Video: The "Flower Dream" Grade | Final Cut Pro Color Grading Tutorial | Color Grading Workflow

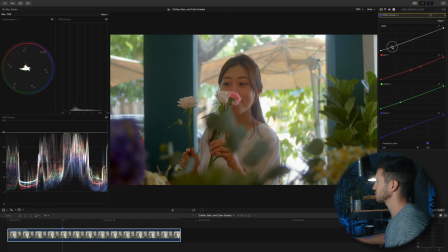Okay, so we color balanced, and I'm gonna add just a bit more saturation by going to my Luma curve, which adjusts the brightness of our shot. And I'm going to pull down on my shadows a bit on the darkest part and kind of raise my highlights a tad.
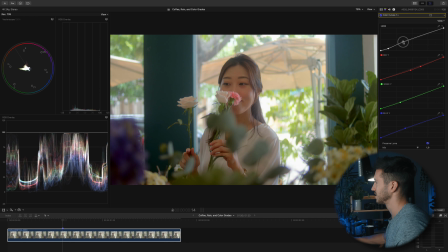But you'll notice that if I go too high, this is kind of a Saving Private Ryan beach bypass look. So I don't want to go too high. I want to go right about there. And I'm going to add some of that saturation that it took out by adding another color wheels.
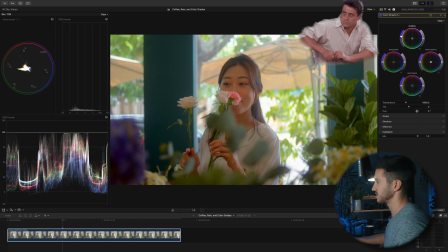So just raising that a little bit more. And I know this is too much, but we will adjust this in a little bit. Next thing we're going to do is start creating a look. So I'm going to open up my color curves, and I'm going to create what is called a cross-process look, which is an old film technique.
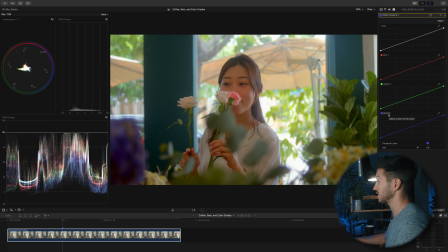And I'm going to do that by starting to introduce those colors that we talked about in the beginning of this video, which was a little bit blue, green, and then kind of some red and pink. So I'm going to change it to aqua,
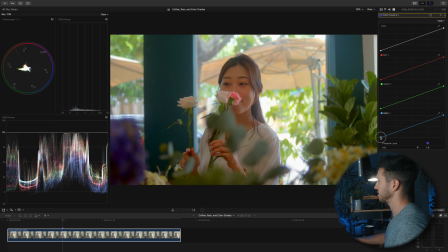and I'm going to raise the shadows by pulling on this low point here. And then I'm going to do the reverse of the highlights, and that is going to decrease some of the aqua in the highlights. And you'll notice these zebras pop up.
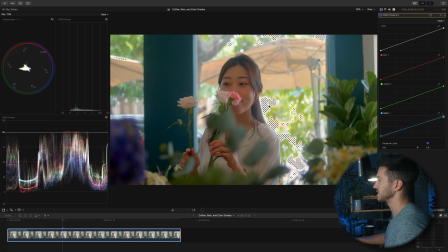And if you didn't tune into the last video, all these zebras is a feature in Final Cut Pro called Range Check. What this does is it lets you know if your highlights are blown out or if your shadows are crushed.
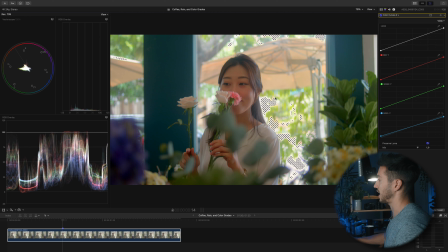And in this instance, it lets us know if our highlights or the brightest parts of our image, which should be white, are overly saturated. And conversely, if the darkest parts of our image are also overly saturated.
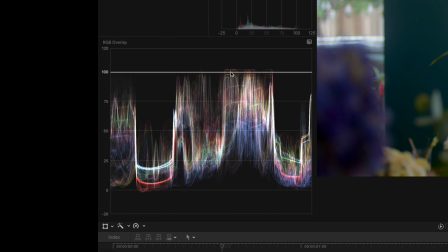If you look at the RGB overlay here, you'll say, well, Dylan, you're peaking.
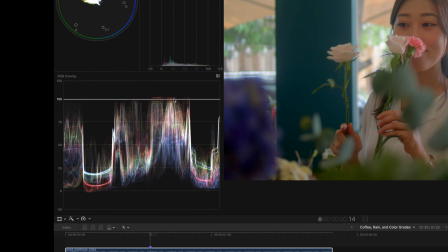And I watched a video from Tyler Stallman, who is a great guy, makes great videos.
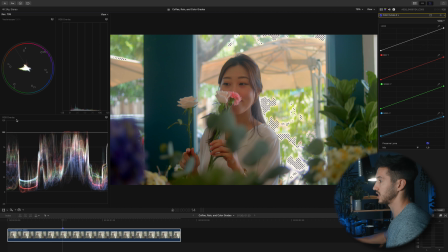I think he got this wrong in the fact that he said he uses the RGB overlay to expose, to give proper exposure to his image. And that's not the thing to do because, for example, in this instance, it shows that we're going above 100 IRE, which would mean our image is blowing out.
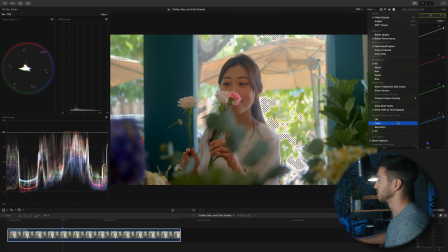But if we were to pull up our Luma range check, you'll see that we're not. We're fine. And then we can verify that by going to Luma, the Luma waveform, which measures brightness. And you'll see that we are well below 100 IRE. So it's always good to have the Luma waveform up for exposure.
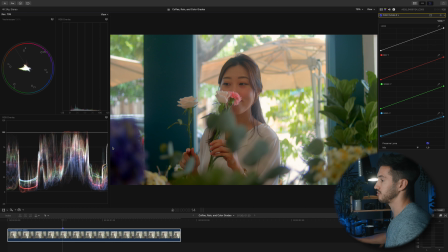And then I use the RGB overlay for color correcting frequently. So let's go back and I'll pull these up because we will adjust this overly saturated whites a little bit later. Okay, so we gave it a look, right? We gave it a look a little bit and it added a little bit more of that cyan back into the image.
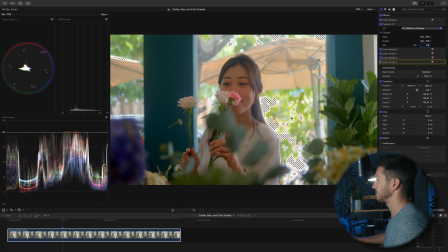It gave her skin, actually kind of balanced her skin a little bit more and just helped to make her skin pop from the background. The next step in the cross-process look is doing the same thing with the red, but we are going to invert it. So I'm going to decrease the red in the shadows just by pulling down on this point here.
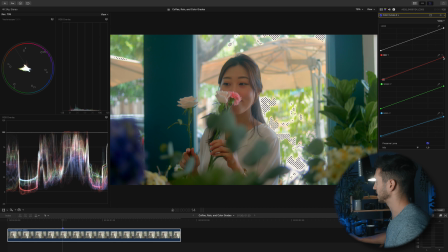And then I'm going to do the same thing with the highlights, invert it, so I'm going to go up. And that is going to add a little bit more of that red into our highlights, and it decreases the red from our shadows here, which is just going to give it more of a punchier look.
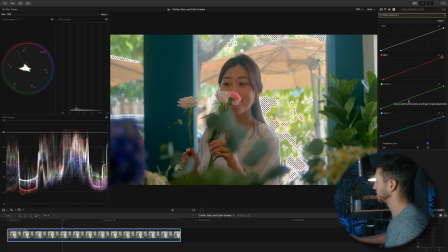And then the last step is to adjust the grains to what you like. So you can lower, you can raise. I am going to just lower a tad, and that kind of brings out some of that red and pink in the highlights and makes it kind of a warmer feel.
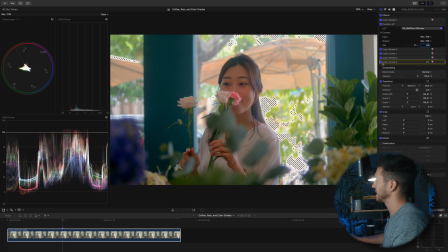So this is the look that we added, and now let's start shaping it a little bit more. So I want to accentuate this flower here. I want it to pop. Obviously she is the subject, so I want her to stand out, which we will take care of in a second. But I want this flower to kind of pop as a secondary subject.
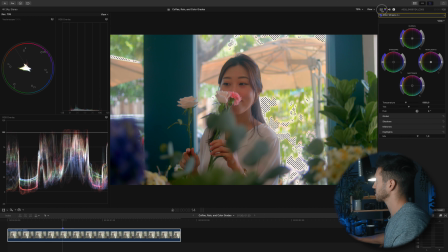So I'm going to open up I'm going to open up a color board.